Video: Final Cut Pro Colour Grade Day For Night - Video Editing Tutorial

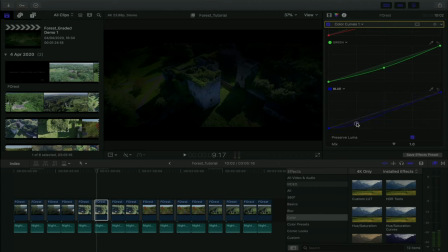28:38 And in this situation, I went for a shape where I really removed it from the shadows, because as you can see, it really kind of, the point is defined here. It's not defined up here at the highlights, and it's not defined here at the midtones.
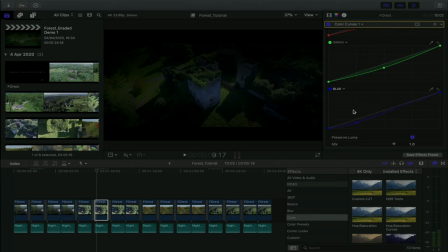28:54 So that was trying to remove some of the blue from more of the shadowy part of the image, whereas I kind of overall wanted to remove green from everywhere. So I went for a smooth pull down the middle, because then you get like this more of a softer
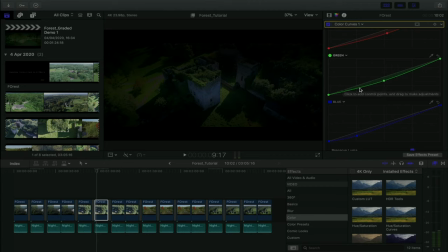29:10 gradient for your highlights and your shadows. It's not going to look as a bitty, whereas if you do something like that, or you do something like that, so it's a more evenness of having less green in your image. I know that sounds like word salad, but I'm sure you guys understand what I mean.
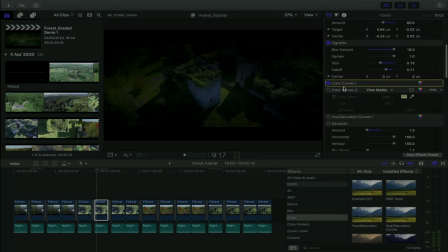29:26 That was my first color curve. Likewise, the second, what did I do here? I really targeted the grass. So as you can see, the color mask was targeting that color green because I went for the grass. And what did I do to the grass? I made the grass even darker from more of a low to midpoint.
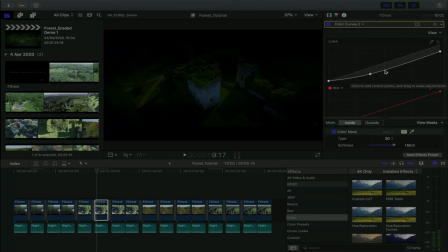29:44 That's your midpoint in terms of your mid-tones, and everything here is like your lower and this is your higher. So it's like a low to midpoint, and I really just tried to reduce the grass from the shine off the grass,
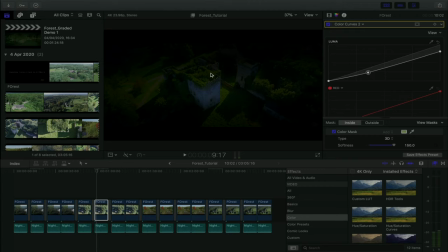29:59 because there's a grass on top of the castle here, and if I didn't have it, it just, you can see there's a light source coming from somewhere, and that's the sky. So we have to pretend there's no sky. So we're removing any type of shyness, and that's why we kind of have it in the low to mid section as we do.
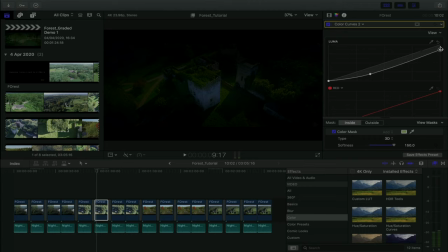30:17 But as you can see though, I also have some of it removed from the highlights. It's not just a linear curve. I also brought some of it down like this. And you can kind of see the difference. It's very subliminal, but it does make the difference all the same.
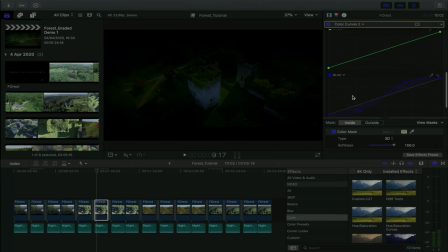30:36 So didn't do anything with the reds, didn't do anything with the greens, but again with the blues, as you can see, we did that curve once again where you kind of pull down at the shadows and you pull up at the highlights,
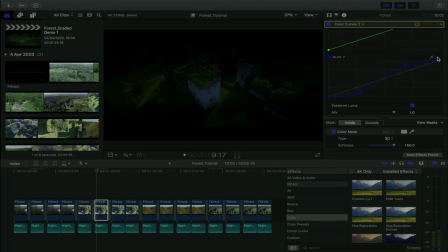30:49 because again, if it's a night sky, your highlights would be kind of a navy blue, and again, you wouldn't really have it in the darker area. So I've again removed it from there, and as you can see, that's how it's affecting kind of this darker portion of the image. And then as you can see, it actually doesn't do much when I pull it up here.
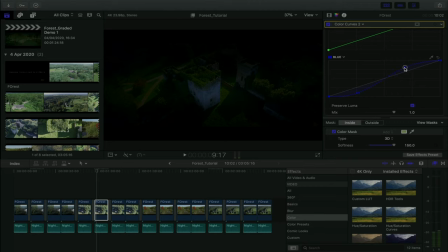31:07 It's very subliminal, which you might, I don't even know if you're gonna be able to see it on my screen capture, but it's slightly there. And that's why I ended up with another curve like this for the blue. So by now you should kind of get a jig of what I'm doing.
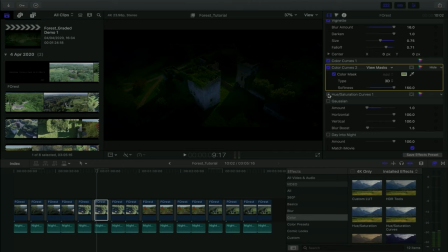31:21 Again, it should be making more sense about the patterns and the tools we're using. We're using a lot of curves, graduated masks, vignettes. These are what's in your toolkit, and that's what you should be using when you're doing day into night. And you should have that probably in all of your editing software, not just Final Cut Pro. It should be obviously in your Adobe.
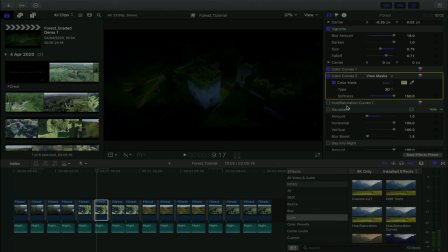31:38 It should be in, it's not in your Avid, I don't think. Avid isn't really supposed to do stuff like that. If you're working in Avid, you're probably outsourcing to an editing house and using DaVinci Resolve to do your day into nights. What does the hue saturation curves do in this situation? Well, I actually targeted the yellows and the greens.
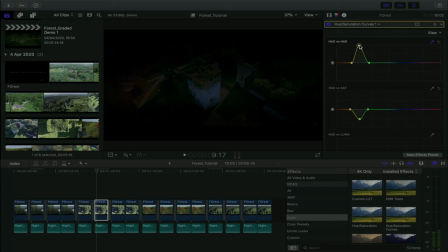31:58 I actually just adjusted the hue. And this is where I'm trying to kind of Trojan horse in just some really cool things you can do to an image. I mean, you could have a purple sky. You know what I'm saying? You could be really creative. And that's what I'm trying to do, is I'm trying to empower you in this tutorial to show you different possibilities.
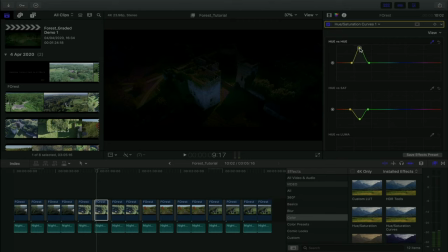32:16 You're gonna discover what you can do with color along the way that can hopefully help you tell really interesting stories. You know, you could have maybe a sci-fi film where the sky turned purple and you can kind of get some really cool effects. So I'm Trojan horsing in some creativity,
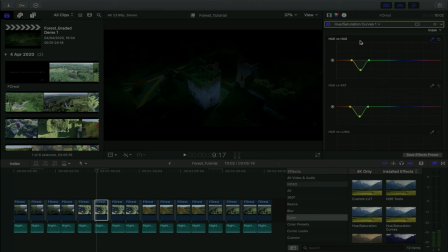32:35 hopefully, into your mind about different possibilities that you can do with color.